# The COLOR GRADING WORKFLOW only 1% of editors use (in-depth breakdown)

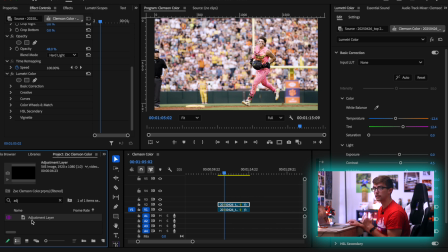[78:11]
Now, every time you add an adjustment layer from this bin, it's not going to have any of those adjustments previously on it. So it is a blank canvas. So let's color grade.
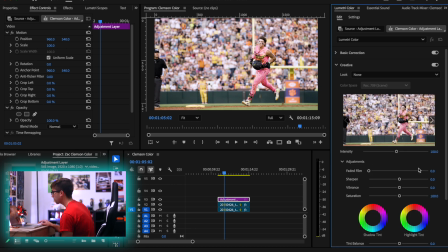[78:22]
So now that we're here, we're gonna hop into our creative panel and we're going to sharpen again because we wanna really add some sharpness. If you go too much, it's gonna look bad. So I like to go a middle ground. Again, I'm using my eyes here, not the numbers, because there's not one right or wrong thing that's gonna work for each shot.
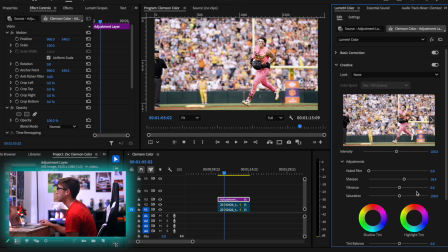[78:42]
And that's something that I think is important to understand. Like, it's not as simple as just plugging in numbers.
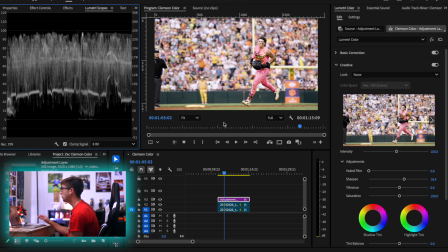[78:47]
You do really want to, you know, use your eyes as a frame of reference as well. We're going to up our vibrance as well. Yeah, that's looking pretty cool.
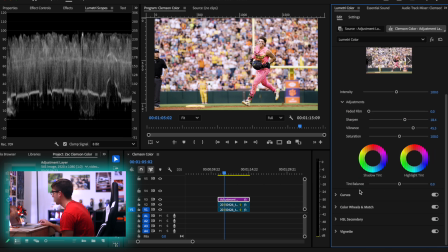[78:58]
I'm not going to touch the shadow and highlight tints just yet in this shot, but what I am seeing right away in this is that it almost feels,
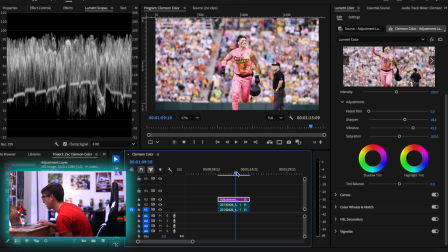[79:12]
I don't know what it almost feels. The contrast feels nice. I really like the contrast and like the oomph that it's giving, but I'm not loving the highlights.
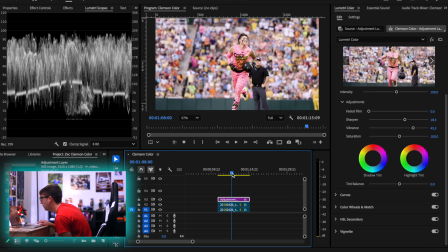[79:21]
I think the shot feels too bright now. So we're going to adjust that back to our hero frame using these curves.
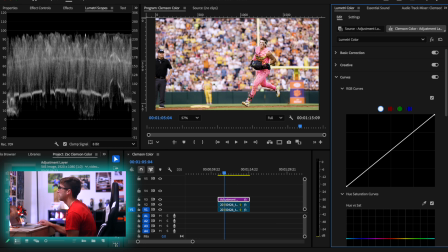[79:29]
And I think what I'm really not liking is that his skin and his face is blending in too much with the crowd in the background. That's what I'm not liking here. So we're going to try to adjust that using our curves. Again, the bottom of the graph is our shadows.
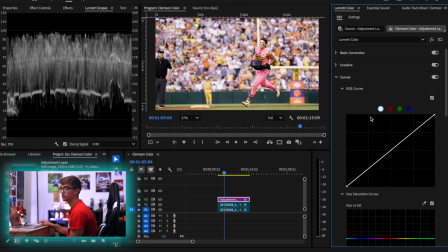[79:44]
The top of the graph is our highlights. If we go up, that's going to raise them. If we go down, it's going to lower them. So raising would be brighter, lowering would be darker in this scenario. So we're going to lower some of these midtones, and that's already looking
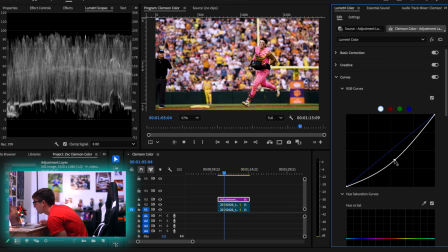[80:00]
significantly better, especially on the jersey. Yeah, that's looking much better. And so it feels monotonous. Like, why am I stretching my whites all the way high and my blacks all the way low just to adjust it more in here and kind of like reverse them? And the reason for that is I'm trying to really fine tune the dynamic range out of this,
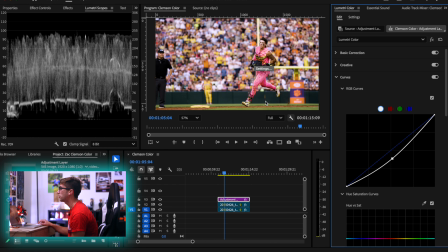[80:21]
because I would not get this sharp contrasty look if I just hadn't pushed my whites all the way. So that's why you want your whites to always be to the top of the scopes and your blacks to always be at the bottom of the scopes. It just gives you that full range. And I do want to slightly up the blacks, not much.
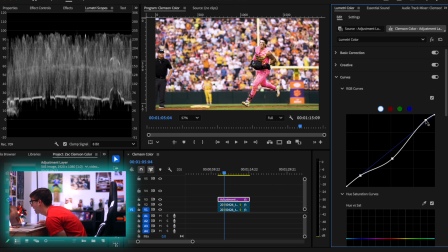[80:42]
Highlights I also want to kind of sort of up, but I only want to up them on his face. So we might have to add a couple more points here, just like so. Yeah. Oh yeah, that's looking good. That's looking real good. I'm really liking how that's looking already.
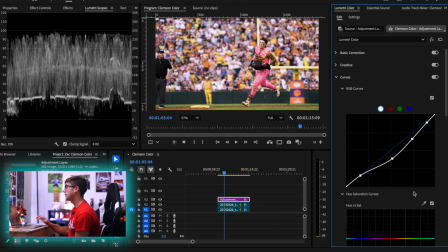[81:01]
But if you've been paying attention, the next thing I'm not liking is that his jersey isn't popping. I'm actually a little nervous about this. Again, I'm coloring these shots for the first time because the crowd also looks very pink. So we might have to get really creative here, but we're going to raise the pinks of his jersey.
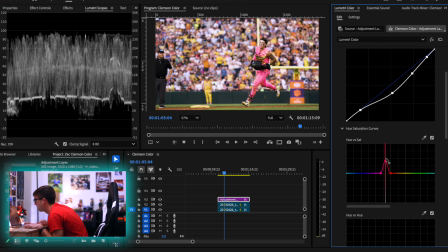[81:21]
Just like so. Boom. That's looking pretty good. I'm not sold on it at the moment, but that's all right because we've got time to adjust.
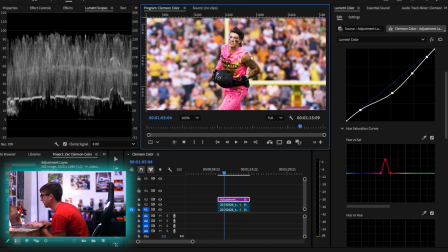[81:37]
So the reason I'm not sold is the crowd behind him. There's still not that separation. I also want to up the saturation of Bryson's face a bit, slightly.
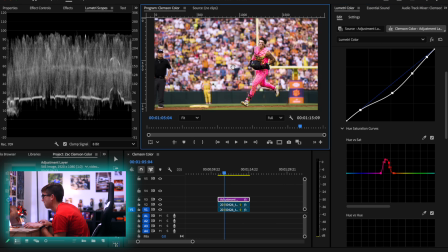[81:49]
Not bad, not bad. We're definitely getting there. We are definitely getting there.
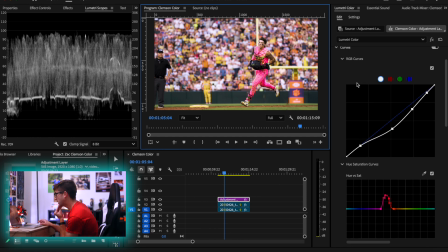[81:55]
So when we're creating the look here, I want to have a cinematic look, like I said. And in the beginning of the video, I talked about the orange teal look and how that's great. And, you know, being in Clemson, I think, you know, a little orange teal could be nice.
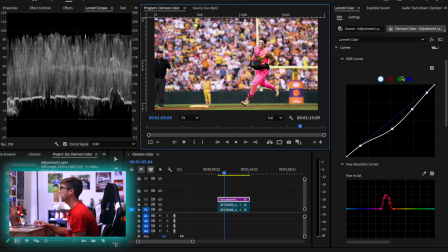[82:10]
But I think I might want to go a little more creative with the colors. So we have here the opposite of red is cyan. I think I want to push some cyan into just the crowd.
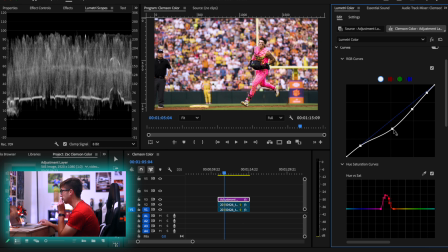[82:21]
So if we look at this curve here, the crowd obviously was in a lot of these middle sections here. So when I want to push the cyan into the crowd, I'm going to drag down to get the opposite of the red, and we can push that cyan in there.
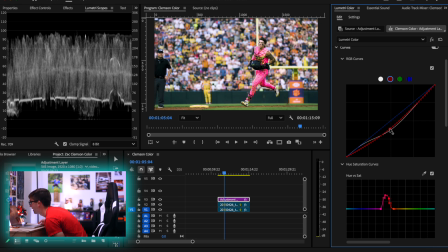[82:36]
And that, my friends, is starting to get where I want, because I didn't like that the crowd was too pink. So we're subtracting that pink essentially by pulling down on those cyans.
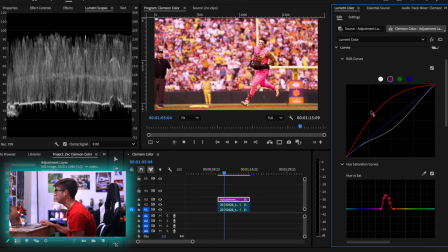[82:47]
We obviously don't want to go all the way. I'm just doing that for the example. The reverse would be to do something like that.
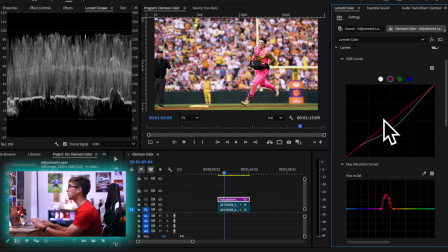[82:52]
But that's where these color curves can be so fun, because they really let you pull colors out of certain areas of the image and into other areas of the image, which is going to be super nice here. So I want to pull the pinks out of the crowd, just like that. Same with the shadows.
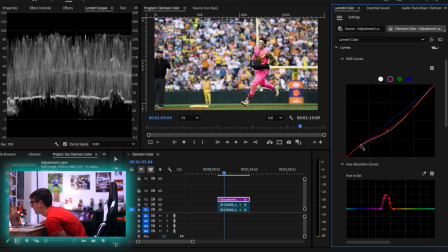[83:16]
Actually, I think I like the curve looking a little more like that. Now, his face, I want to still have some pink, but I might need to adjust that separately because I don't want to mess with the crowd,
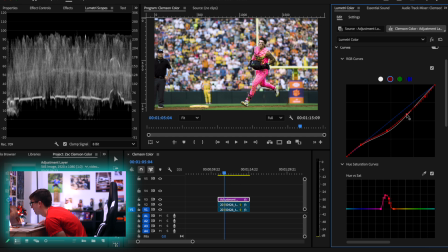[83:31]
which I'm okay with doing. Do a little bit of that. And that, my friends, you can see what a difference that made there to just creating that separation on Bloomer as he's rounding the bases.
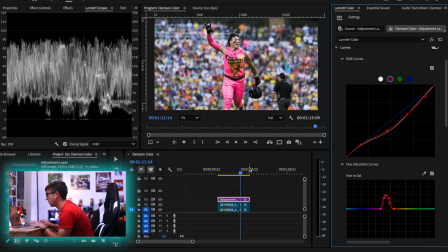[83:47]
I mean, that is a massive difference there. Now, obviously we have a pretty big problem, which is that his skin doesn't look natural at all.
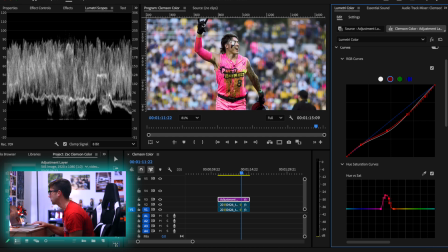[83:56]
And I said earlier, skin tones were the most important thing. So how are we going to fix the skin tones?
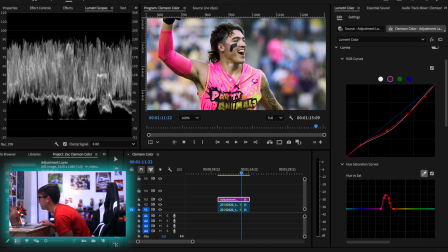[84:02]
I think a lot of it's going to come from this Hue vs saturation curve. So the skin, even though the face is what I'm worried about, I'm going to do the skin tone to his arm because I feel like that's just going to give us a better reading. See it adjusted right there. So we can come here, boost that ever so slightly. Which isn't quite doing a ton actually.
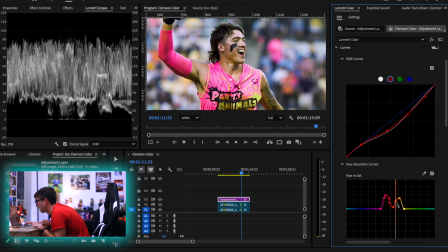[84:23]
Again, I'm doing all these color adjustments and such for the first time, so there is going to be some trial and error in here, which is a lot of what color grading is, you know? You're not going to be perfect the first time around. I also want to really crank the neon greens in there, so we can do one of those.
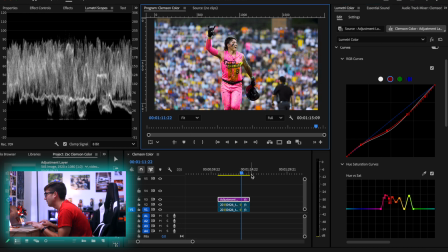[84:40]
Let's see what that's looking like. Yeah, that's not looking bad. That's not looking bad. Yeah, that's definitely better than where we started. We can just turn that off and on. You can see we're just really making the image pop now.
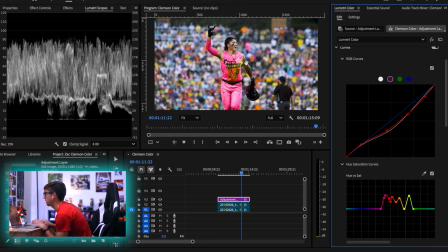[84:56]
Like, you want to see the colors of what's important in your image. I can't stress that enough. I feel like his face still feels a little flat though.
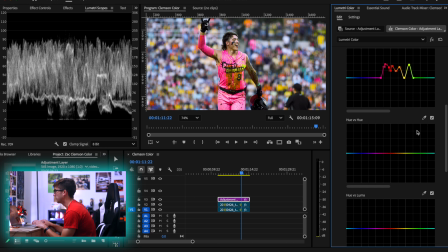[85:03]
So I think what I want to do is I'm going to, well, there's two things we could do. I'm going to Hue vs Luma first and just add some brightness to his face. Obviously there's not a spotlight that goes on the batter as they're rounding the bases, but I do want to add a little bit of brightness to Bloomer's face.
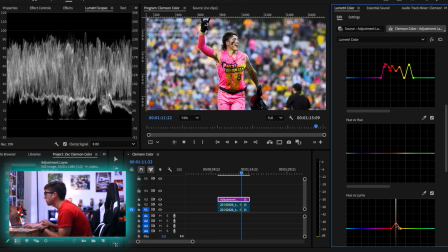[85:20]
So we can come in there, do a little something like that. And that's already really helping him stand out from the background.
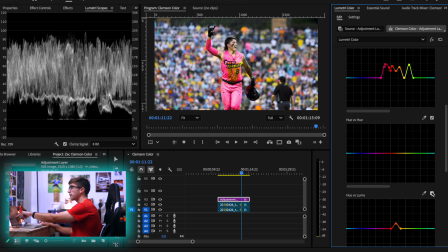[85:27]
So you can see what that looks like off and then on. It did affect the background a little bit, but because of all the bokeh, I'm okay with that.
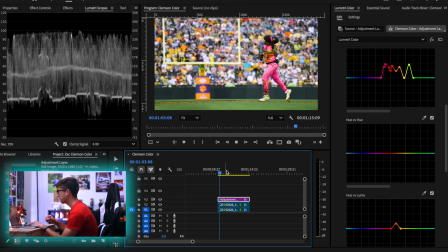[85:34]
So let's play the clip and see what we're playing with now. Because that, my friends, is looking pretty cool.
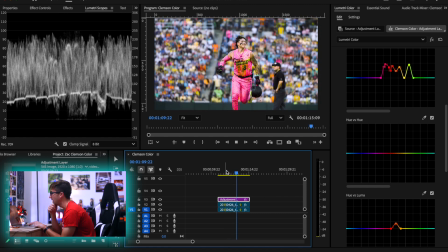[85:42]
Not gonna lie, that feels heroic to me. It's got a really interesting look too, you know?
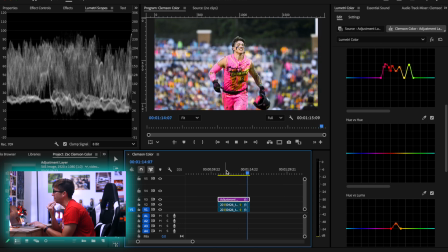[85:48]
Yeah, I don't hate that.
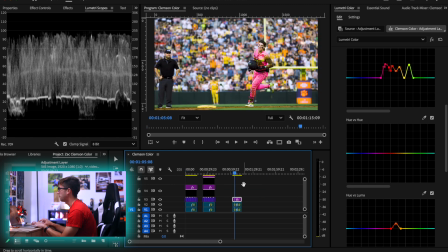[85:50]
I really don't hate that, but there's still more work to do because I feel like there are still things that could be better about this.
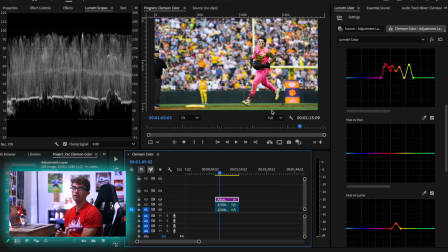[85:58]
First up being the grass. So the reason I'm showing this clip anyways in the first place is because I see with a lot of sports videography, the grass just looks off. So I want to adjust that. I want to desaturate the grass as much as possible.
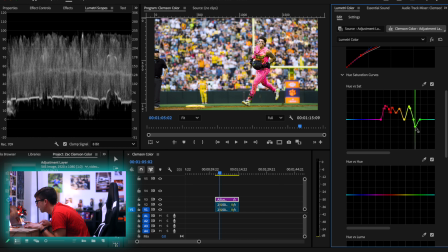[86:12]
So you can see when we hit our point there, that's the color of the grass. I just want to mute that a little bit. I've just found that it looks better when the grass is muted. I know some people disagree with that, but I prefer a muted grass because I basically don't want this.